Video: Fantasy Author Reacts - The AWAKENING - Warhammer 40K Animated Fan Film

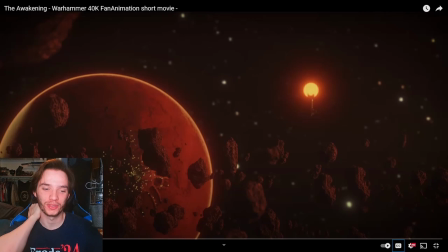741s
It's just one of those cinematography tropes for sci-fi I think is perfect.
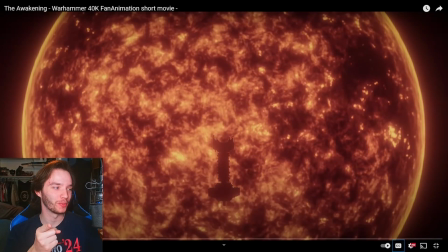750s
Oh! Hold on. I feel like every single Warhammer film we've seen that has a space shot, they do this. Because I feel like we saw this in another one of the fan films. And I'm going to eat it up every time. This shit is good.
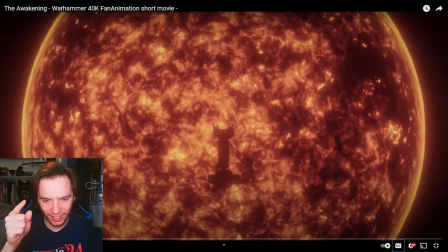764s
I love this shit too.
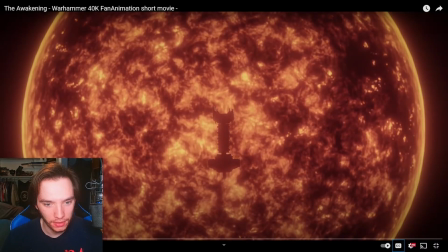770s
Wait, hold on. Were there mini ships coming out? Are those smaller? Yeah, there are like ships coming out of the sides of the bigger ship here. I love this shot because also it establishes like this really the size of multiple things at once, right?
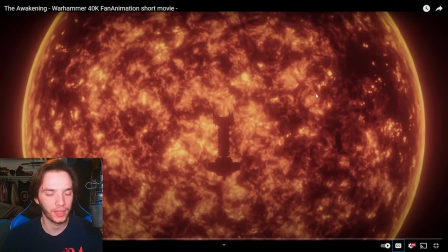789s
We have a star. We can roughly gauge like, oh, stars are very massive. And then we have this ship here that is taking up a pretty sizable portion of like, we don't build machinery this big in our world. Now, of course, will people like this establishes size here for the ship.
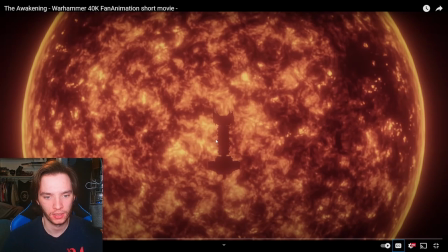809s
And then we also have movement here of smaller craft helping again to establish scope and scale of things happening. Love it.
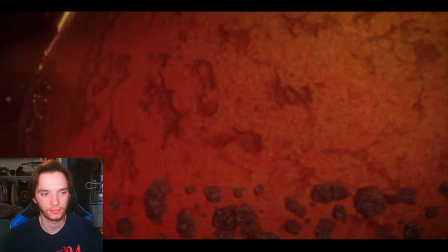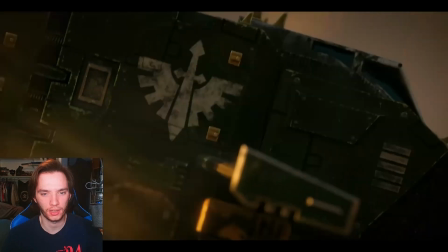829s
Love the sound design so far.
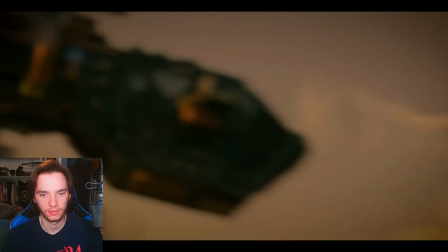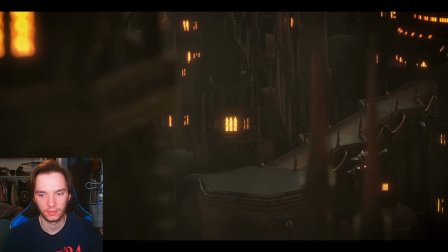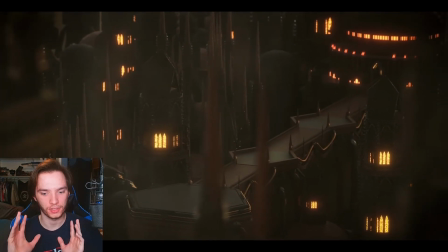842s
A muffled sort of sound design vibe. I'm digging it.
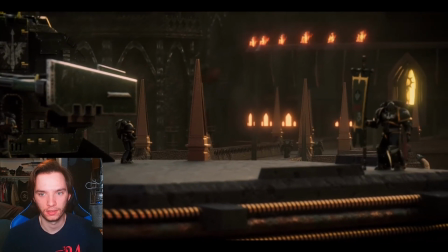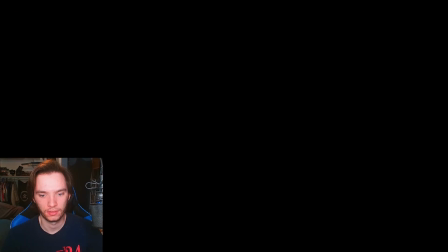Always a sucker for the Space Marines being in darkness and you're only able to see the light from their like eyes. That's always neat.
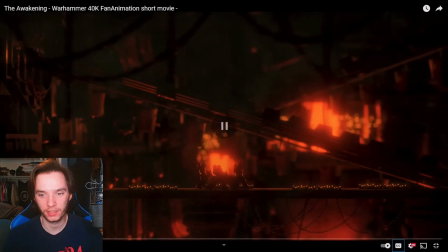872s
And I love these shots here establishing kind of what a forge world or a hive city, kind of like the vibes of a hive city. This is really great establishing shots here for our setting.
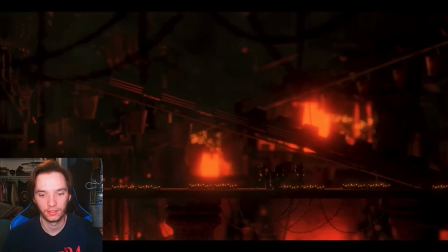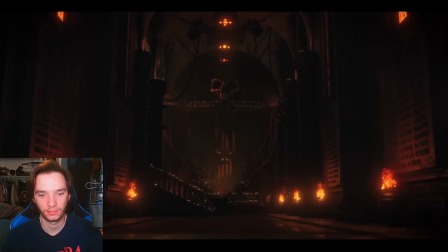891s
I
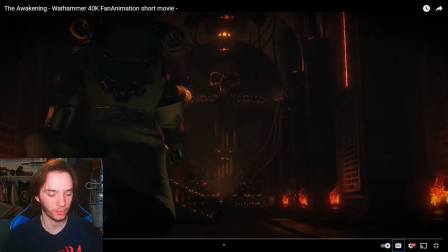896s
And of course, a sucker, I love it when the camera fucking shakes when a Space Marine walks by.
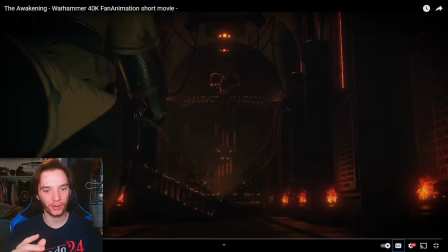906s
Very subtle, they do it just once when the Space Marine is super close to the camera so that it's not happening like every single time a Space Marine steps, but it is a subtle thing that establishes the weight of that
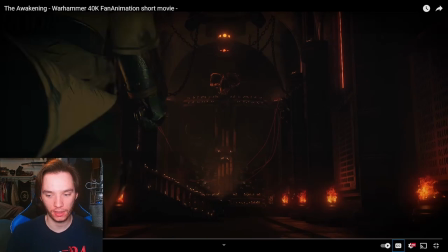922s
fantastic. Also, I want to establish, I'm not going to like talk about like animation, like the quality of the animation, because this is a fan film. So like
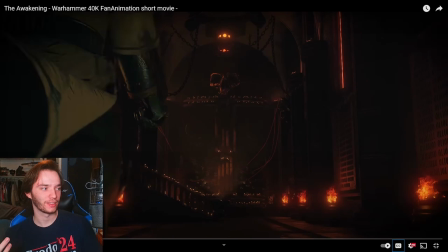938s
I'm not going to be like, and obviously I'm not artistic in that sort of way. I can't create what they create. So I'm just going to be like looking at it from a, I'm really only going to be analyzing this from like a storytelling perspective and not at all like from the, I don't want to say quality,
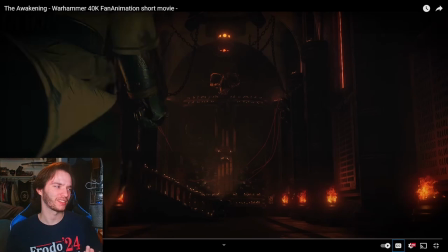957s
because again, I feel like that's a stupid word, but like, I don't know how, like, it doesn't look like it. I don't know what I'm saying. I think you guys understand what I mean.
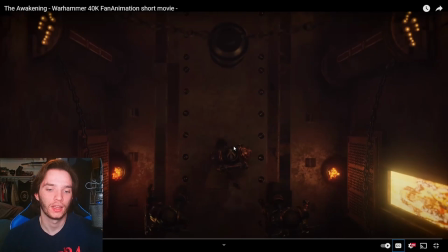977s
Like the move, like one instance, like being the animation is a little stiff on the Space Marines, but like that's not important to the story being told, I feel like, right?